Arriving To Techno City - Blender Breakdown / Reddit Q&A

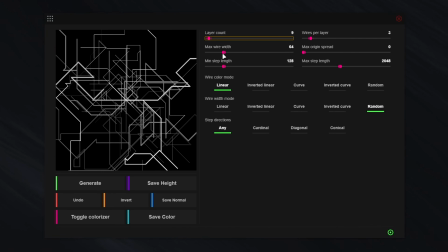8:18 Wire, like, can be useful to create some kind of grids, or even like road patterns can be useful.
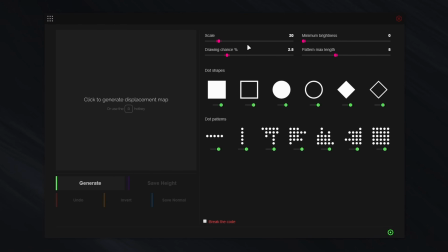8:26 And then dot grid can also be useful to fake lights.
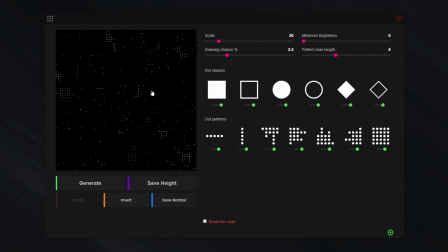8:31 That's actually what I started with, to fake lights on or windows in buildings, just using that as a mask for like an emissive. And same, you can control the shapes, like those wouldn't make much sense,
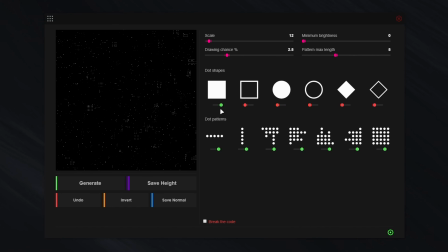8:45 but you could keep only one if you want, more like window shape or dots. So yeah, this is a pretty useful software. About my texturing workflow for large scale scenes or objects,
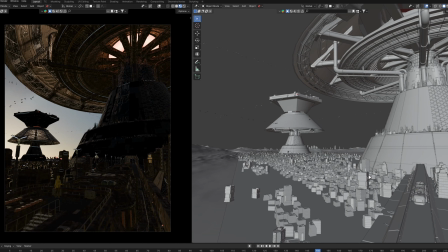9:01 in this particular project something that helps is having the same texture base and look for almost everything in the scene.
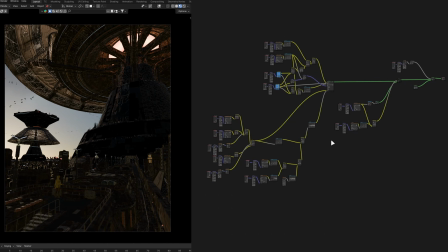9:07 Then I make variations of those materials and I tweak the color, roughness, the texture scale or the edge breakup mask.
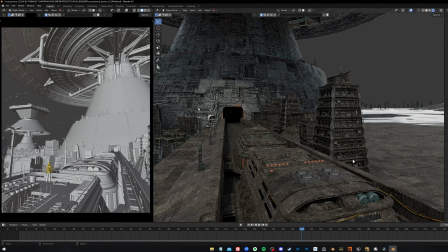9:15 Now, because this is a dystopian sci-fi environment, this monochromatic uniform look makes sense and works fine,
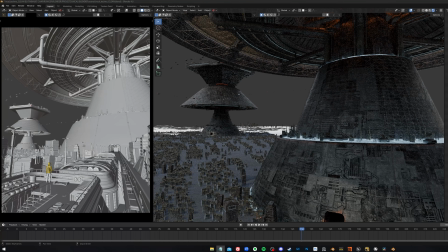9:22 but this might not be the case for all types of environments. Usually the more variations and breakups, the better.
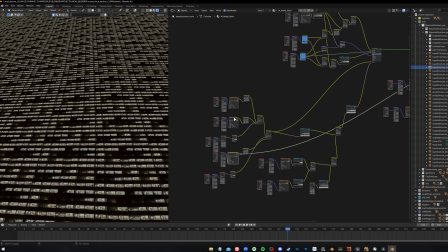9:27 Now, something that comes with texturing large elements is styling in the textures.
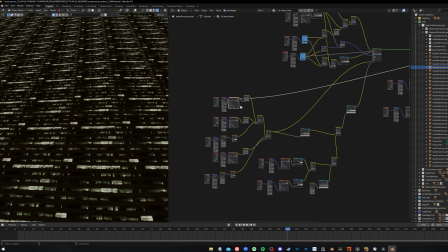9:33 So on this massive structure, for example, I have a texture of windows, and if I left it by default,
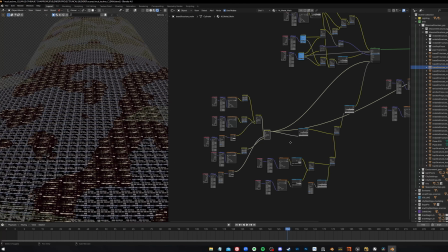9:38 it will look really repetitive and tiled, even though I'm mixing 3 different types of windows.
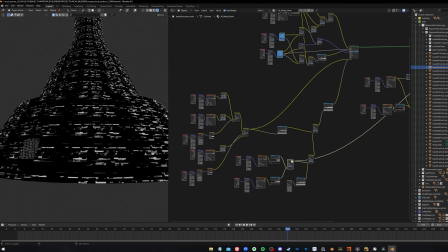9:43 So in this case I just use textures as masks and noise to break up the visible repetition pattern of the windows. But for other types of textures, mostly for ground, terrain, organic textures,
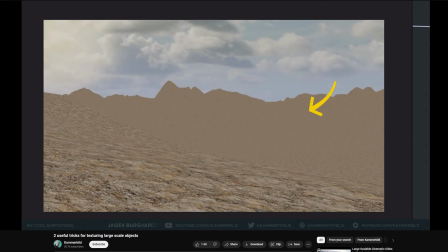9:54 usually if you set the texture scale to work in the foreground, it will create a really tiled and repetitive effect as it goes in the distance,
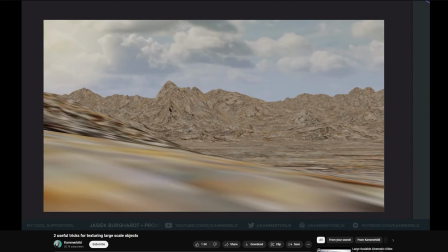10:01 but setting it to work in the distance will just make the texture way too large and low resolution blurry in the foreground.
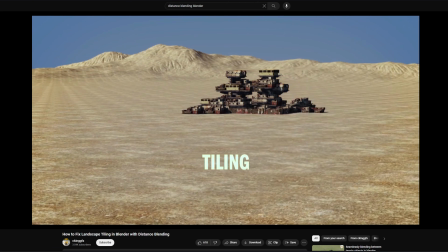10:07 So for that, a good technique is to use distance blending. I will link a video showcasing this method in details,
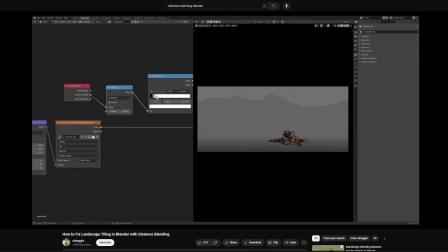10:13 but basically you can use the depth in your camera information to create masks and have different texture scales for different distances from the camera.
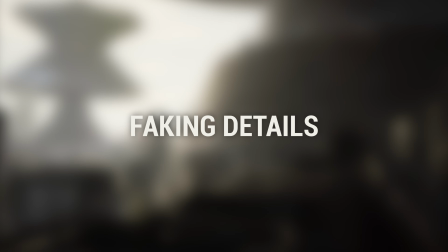10:21 Now, using textures to fake details.
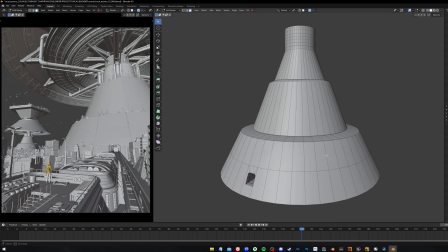10:23 Something else that got noticed on Reddit was that the geometry of the main structure was really basic, but in the render it looks very detailed.
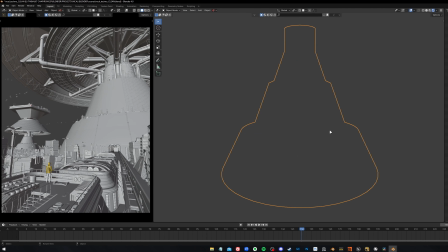10:31 For that, the JSplacement maps were important.
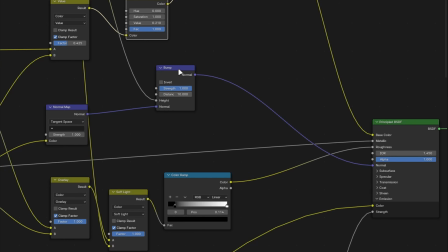10:33 I used these details as bump, plugged in the normal of my shader, and I set the value pretty high for elements in the distance and a bit lower for the city buildings.
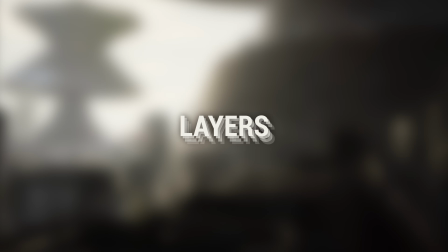10:42 Another thing that adds details is having layers. It is also really simple geometry.
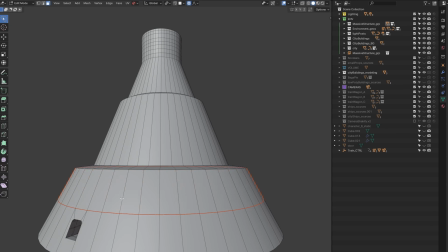10:46 I just duplicated a ring of faces from the main structure, slightly move it away,
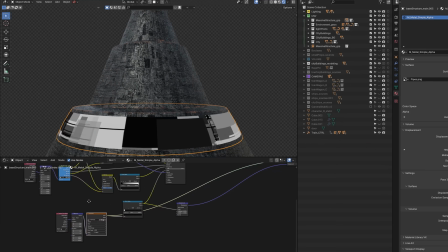10:51 and on this geometry I applied the material using a JSplacement texture, but also using an alpha from this texture,
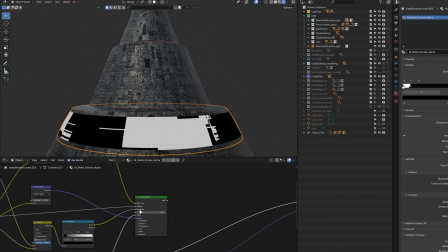10:57 to break up that uniform plane and fake a detailed geometry.
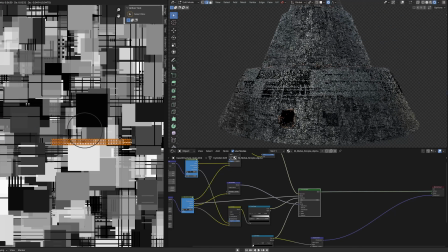11:01 You can add multiple layers of those to get even more details, but keep in mind that alpha is still gonna cost a little bit of performance in the end in the render.
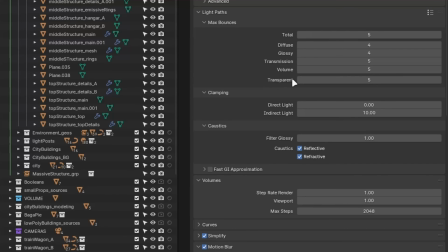11:09 And don't forget to up the amount of transparency bounces if you have layers of alphas.
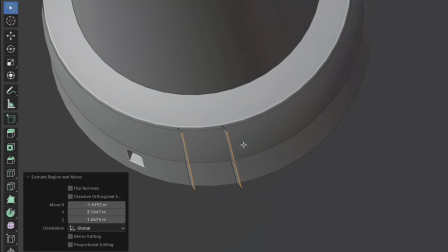11:13 You can also add layers of details with simple geometries and the wireframe modifier.
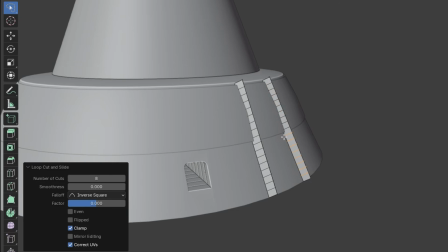11:18 To make some types of metal structures,
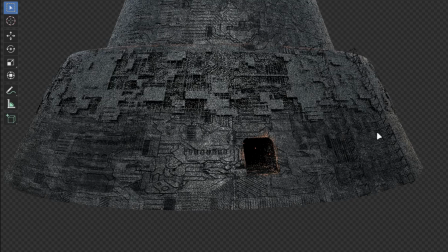11:20 especially if you have a shot in movement, it will give some parallax effect to have more layers and give a sense of complexity to your elements.
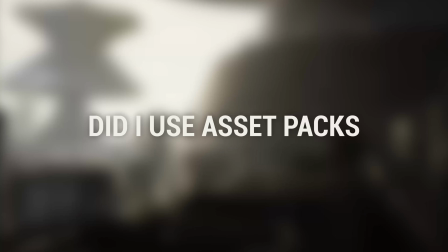11:27 Another question was, if I use asset packs, how much of it is my own work?
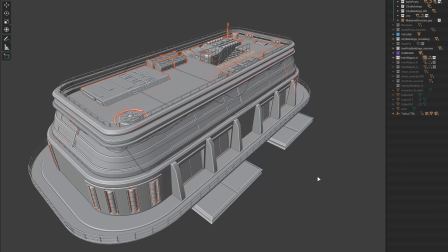11:32 So for this project, the only elements I have not made myself were a few small props to detail the train and some of the rooftops.
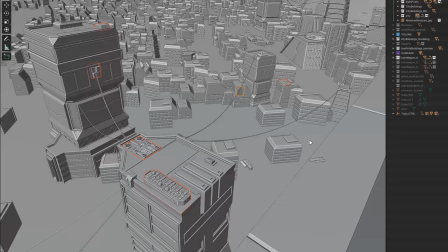11:39 They were from free greeble packs on Blender Swap from Spacehead, I will link it in the description.
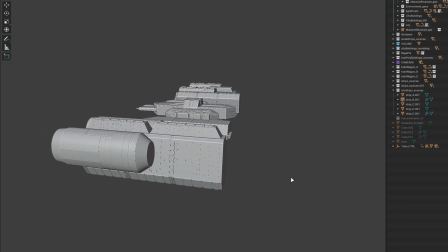11:44 The ships are also actually made from these greebles, just throwing a few geos together to get some ship shapes.
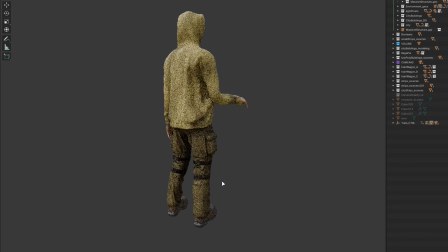11:51 And the character clothes were from Sketchfab, I will also link it in the description.
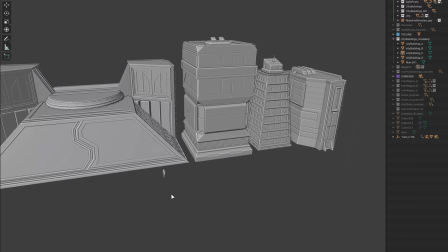11:55 But everything else, from the buildings to the main structures, the main parts of the train,
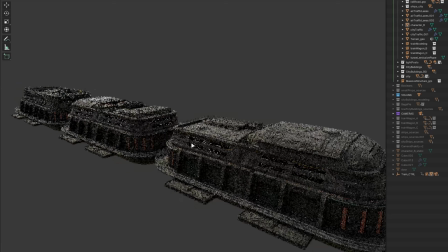12:01 it was all made from scratch, but it is all very basic modeling. It's just insets, extrudes, bevels, nothing fancy.
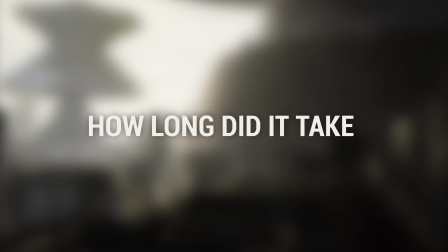12:09 How long did this project take me?
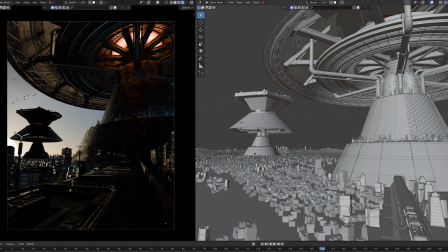12:11 So this project took me overall a bit over 2 weeks to make, but with days without working on it at all, other days barely touching it. So I would say a week of actual work on this project.